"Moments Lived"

Hi, my name is Norman Kent. I often have the pleasure of living beautiful moments as I'm searching for unique, creative shots. I want to share this one with you, which happened during the Vertical Record 2015 tryouts at Skydive Chicago. It was the last jump of the event.
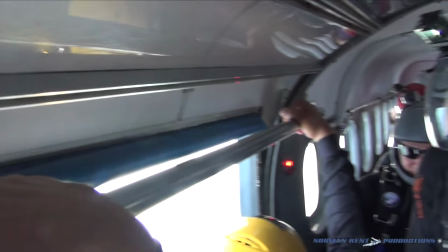26s
The sun was low. It looked like it was going to be a beautiful jump. I was primarily doing stills and video for debrief.
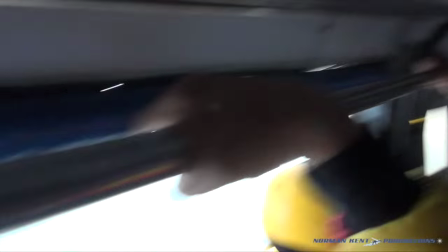35s
I was asked to exit super floater. My exit would signal the trail plane to exit.
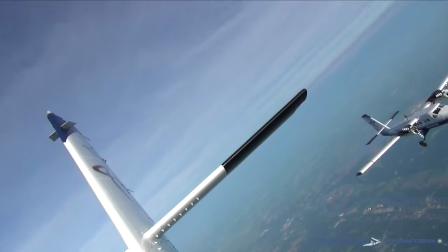41s
While climbing out, I saw the position of the trail plane and I thought, this would be an opportunity to create a unique shot.
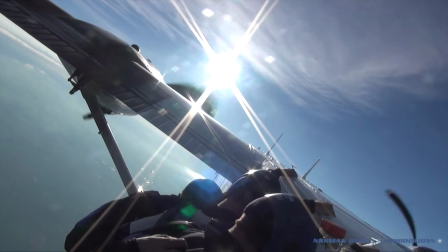50s
My aircraft had the base in it, which was to exit much later than me, and the trail plane jumpers.
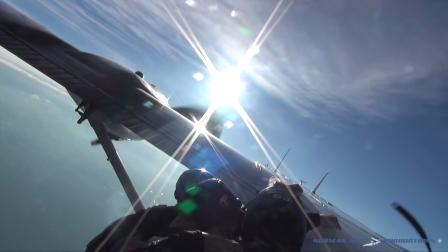57s
I love the perspective of exiting above the trail plane and watch
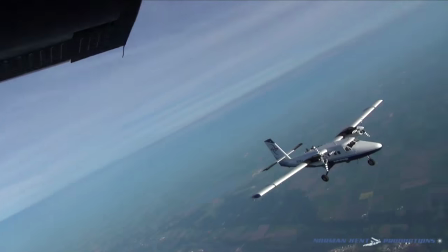62s
it go by as I fall past it and other jumpers exit at the same time.
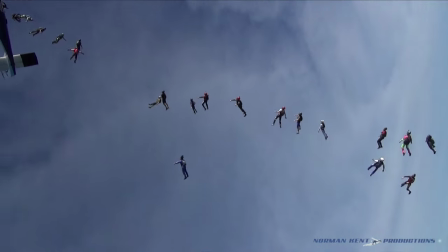67s
As I looked up at their exit, I changed my framing several times for different composition of stills.
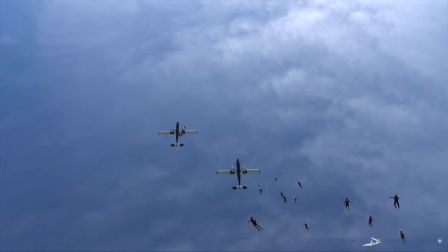74s
I tend to be a little violent in my head movements when I do stills.
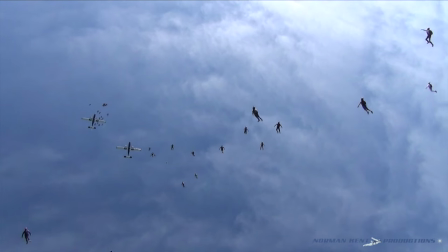79s
The scene was beautiful. However, I did not feel that I composed the shot properly.
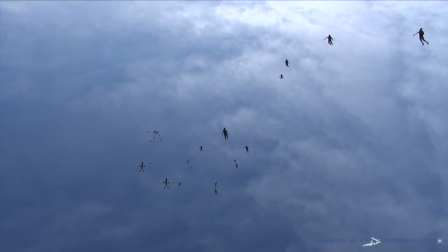85s
I seemed to put the airplanes in the center early, leaving the left of the frame empty.
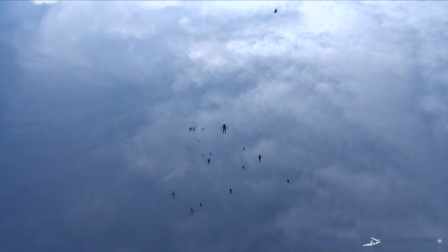91s
The shot continued to present itself with beautiful clouds and the sun. It was gorgeous all the way around.
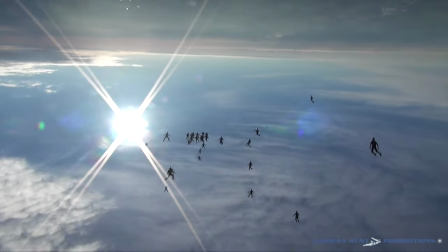100s
As the jump ended, I thought to myself, I wish I had captured that motion with my red camera.
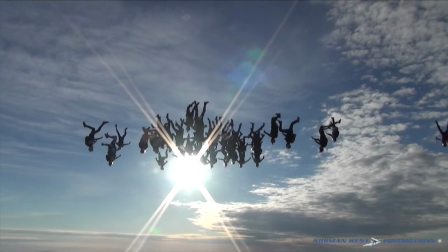107s
The camera is the same I use for Hollywood motion pictures and commercials. Moments like these deserve to be captured with this kind of special quality.
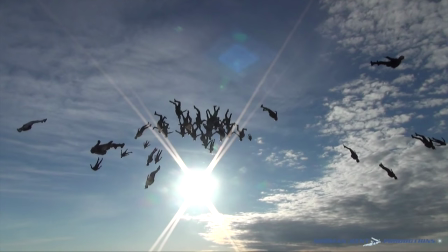117s
All I could think of was the shot I did not capture on the high quality as it deserves.
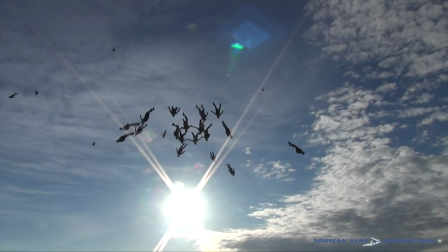123s
But I've been there before. It's a familiar feeling and I'm okay with it. Quite often I don't capture a shot.
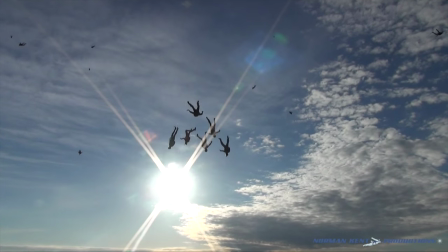130s
And I have to remember that these magical moments are still ones that I experienced, even if they were not captured on film.
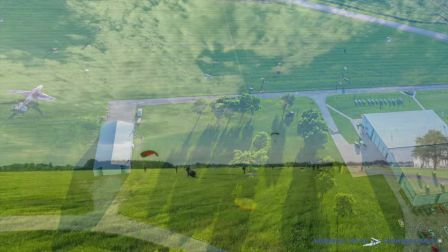140s
We landed and celebrated the end of the day and the camp.
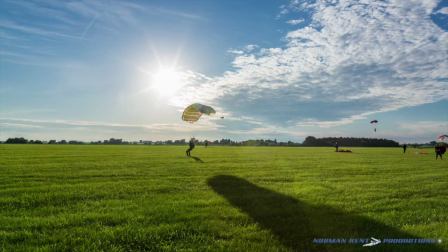145s
As I walked into the hangar, I heard several people scream, "Let's go again!"
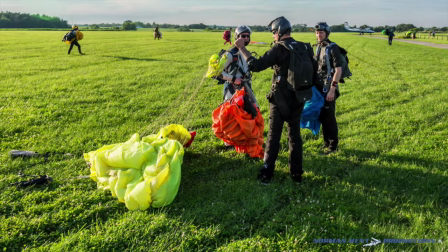151s
Everyone chimed in agreement, "Yes!" I was super excited.
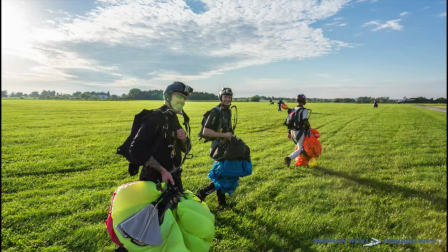156s
I could not believe we had the time, but we got on a 20-minute call. I thought to myself,
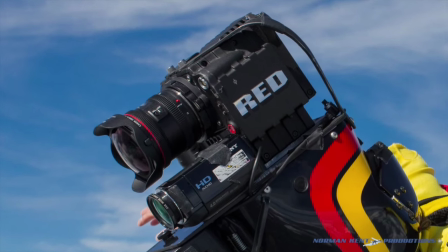162s
is there time to swap cameras and mount the red camera on the helmet and do all the prep associated with it before going?
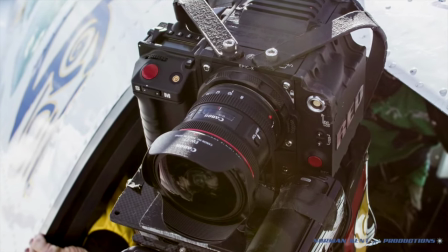171s
I have to make it work. I focused on getting the camera ready, and as I was doing so, I went over the shot in my mind.
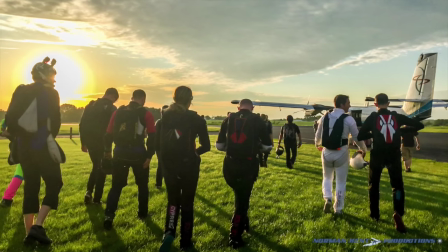180s
What an opportunity to capture a moment lost, or should I say, not lost?
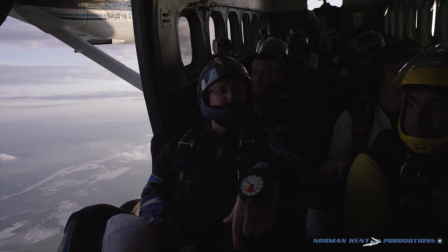185s
What a magical feeling. I looked at everyone who was facing me, then looked outside.
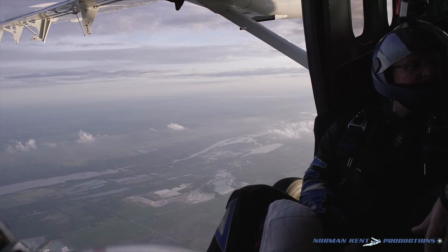193s
I could feel this would be a wonderful experience.
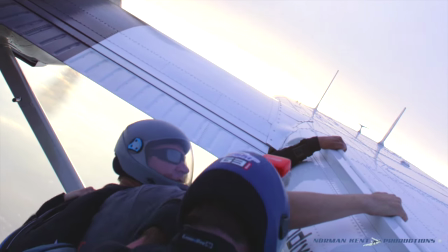199s
I waited for Rook to nod his head, which was the signal for me to go.
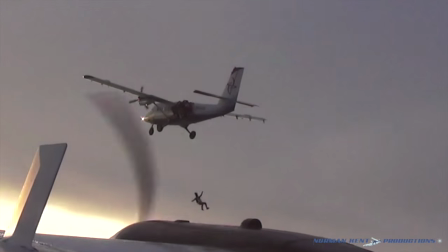204s
I let go of the airplane, and just as I suspected, the perspective was beautiful, just like I imagined it.
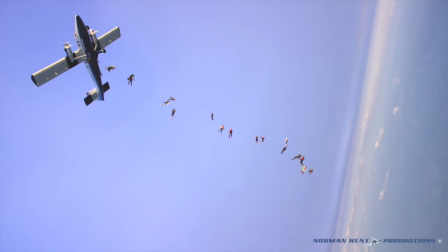214s
I kept the aircraft on the left side of the frame and let the jumpers exit the right side of my frame.
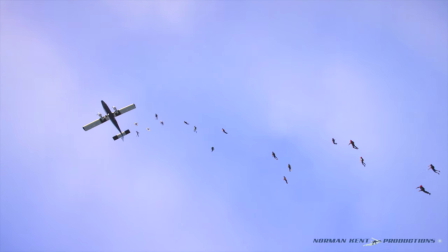220s
I left just enough space on the left to allow the other aircraft to come in.
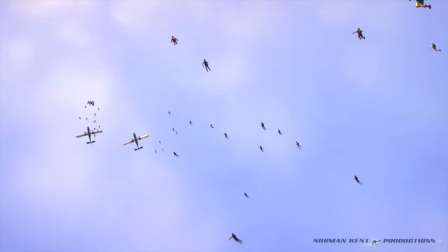225s
I slid to the right so jumpers would come in the foreground. And now my scene was perfectly centered with beautiful clouds behind it.
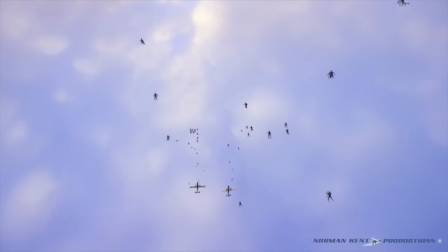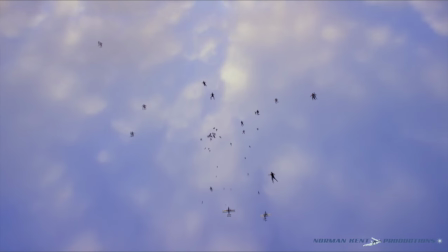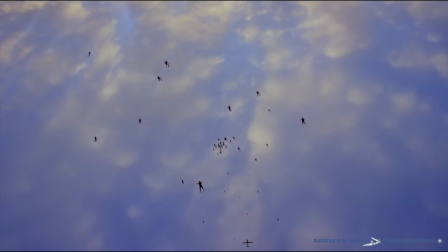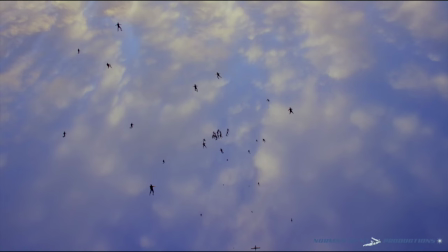250s
Clouds filled my frame so beautifully.